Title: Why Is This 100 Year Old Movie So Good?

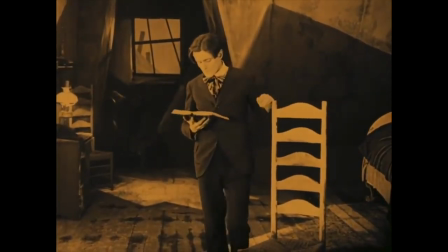0:00 The Cabinet of Dr. Karagari is the most visually interesting film that I've ever seen, and I've seen a decent amount of movies.
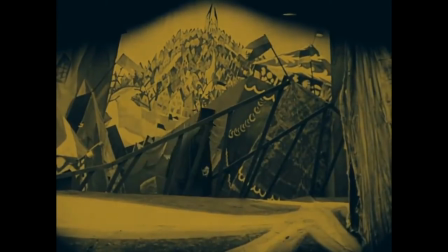0:07 It's so different from anything else I've seen in a visual sense, and the answer as to why is because of the time period.
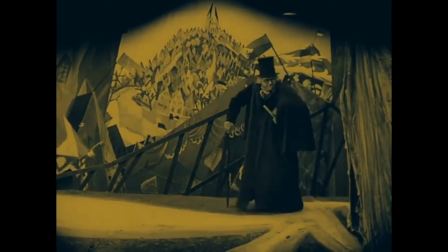0:14 No, not just because it was made in the 20s, or because it looks old,
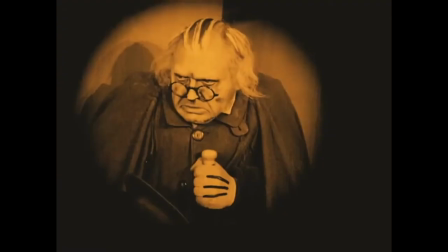0:18 but rather the artistic movement that helped create it. German Expressionism was a movement that piqued an interest in the 1920s, particularly in Germany, or as it was known back then, the Weimar Republic.
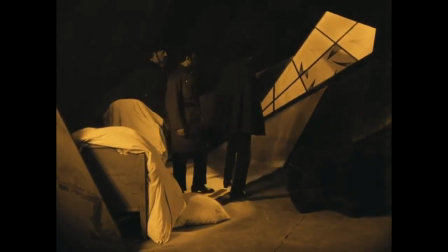0:34 The German expressionist style is so different to what films were prior to the 1920s, and especially the how films are today.
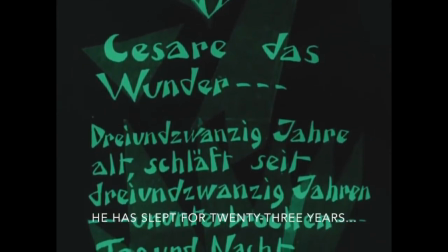0:43 No movement really ever came close to what German expressionism is able to visualise.
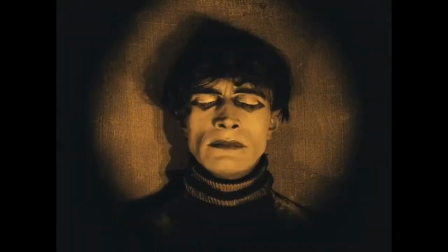0:48 The human psyche, emotions and thoughts are all present in the mise-en-scene. Set design, acting, lighting and the framing. This all acted together to distort the world so as to present this subjective, internalised view.
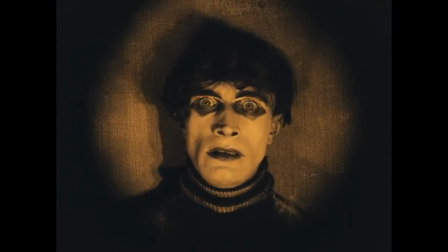1:06 The movement during its peak produced a series of films. The Cabin of Dr. Calgary released in 1920 is just one of them.
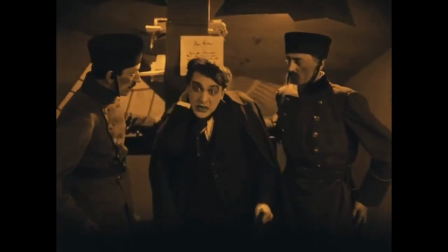1:12 It is however perhaps the most well known expressionist film. It does routinely show up on top 100 film lists and for good reason.
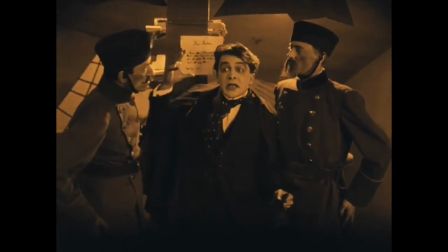1:20 A massive part of why that happens however is probably one of the first things you'll see when you watch this
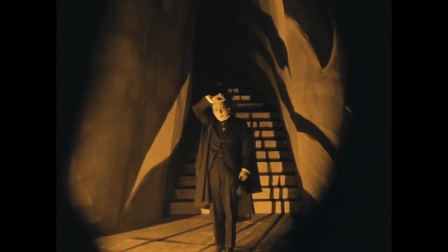1:27 film the set design it's non-conventional to say the least
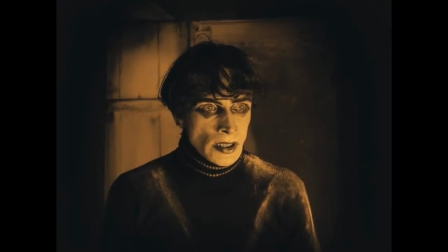1:34 the world and cabinet of dr caragari just looks wrong and it really draws you in it's kind of like a fucked up
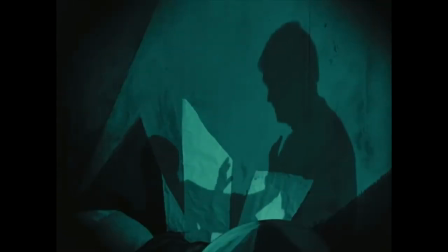1:40 picture storybook the setting within this film is a character of its own its appearance represents the protagonist in a struggle and represents the tone of the narrative at any one time.
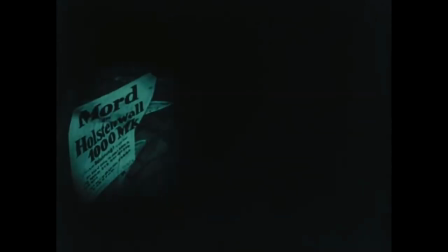1:51 And before I get too ahead of myself, I need to point this out. Caligari is often cited as the first horror film ever made.
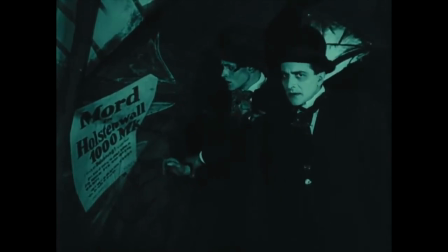2:00 It is at its core a horror film that uses expressionist techniques to create an atmosphere. This film, as you've seen thus far, is very weird.
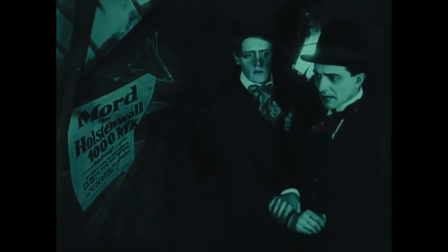2:07 And you have to remember that back in 1920, films themselves were still rare.
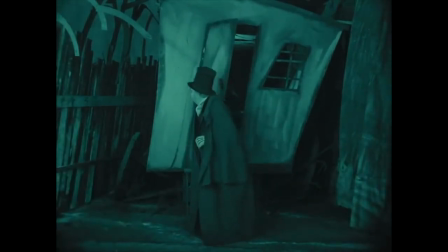2:12 The supposedly first vampire movie ever made, Nosferatu, didn't come out until 1922.
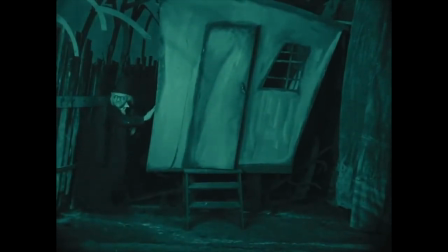2:17 The cabinet of Dr. Karagari is literally older than vampire movies. I can't imagine a world without shitty vampire movies, I literally can't. And, well, this might explain why it's so different.
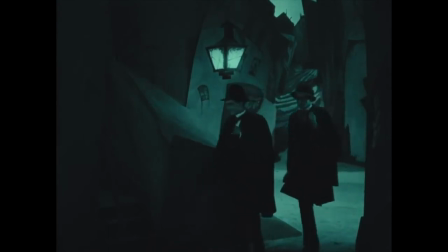2:30 The film was released well before anyone really had a decent understanding of filmic language, there was no conventional style back in 1920.
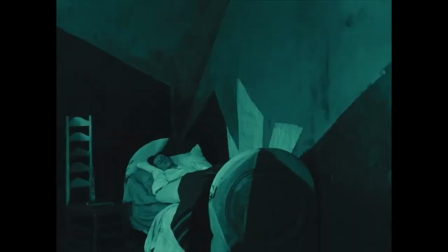2:38 There was simply filmmaking. This lack of conventions, in my opinion, is probably what led to this film's intense styling. And well, this extends to the narrative as well. It's pretty complex, strange for its time as well. It's basically also the first slasher movie. A circus rolls in the town and the hit attraction is a symbologist, a sleepwalker.
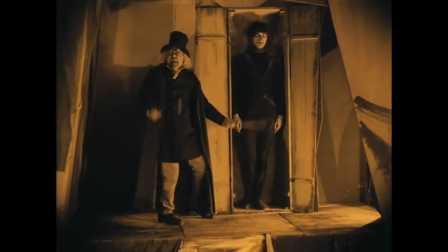3:02 And Cesare, the sleepwalker is supposedly able to tell people's future and his master the titular dr caligari is insane and loves murdering anyone who fucks with him
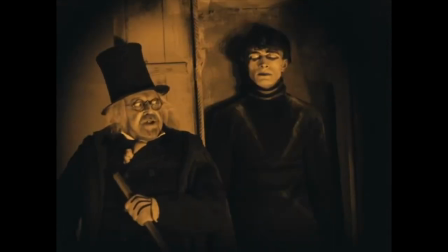3:11 he uses cesare as his like tool for murder effectively it's
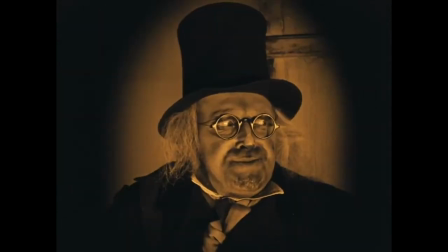3:16 a pretty basic story but for the time it was extremely different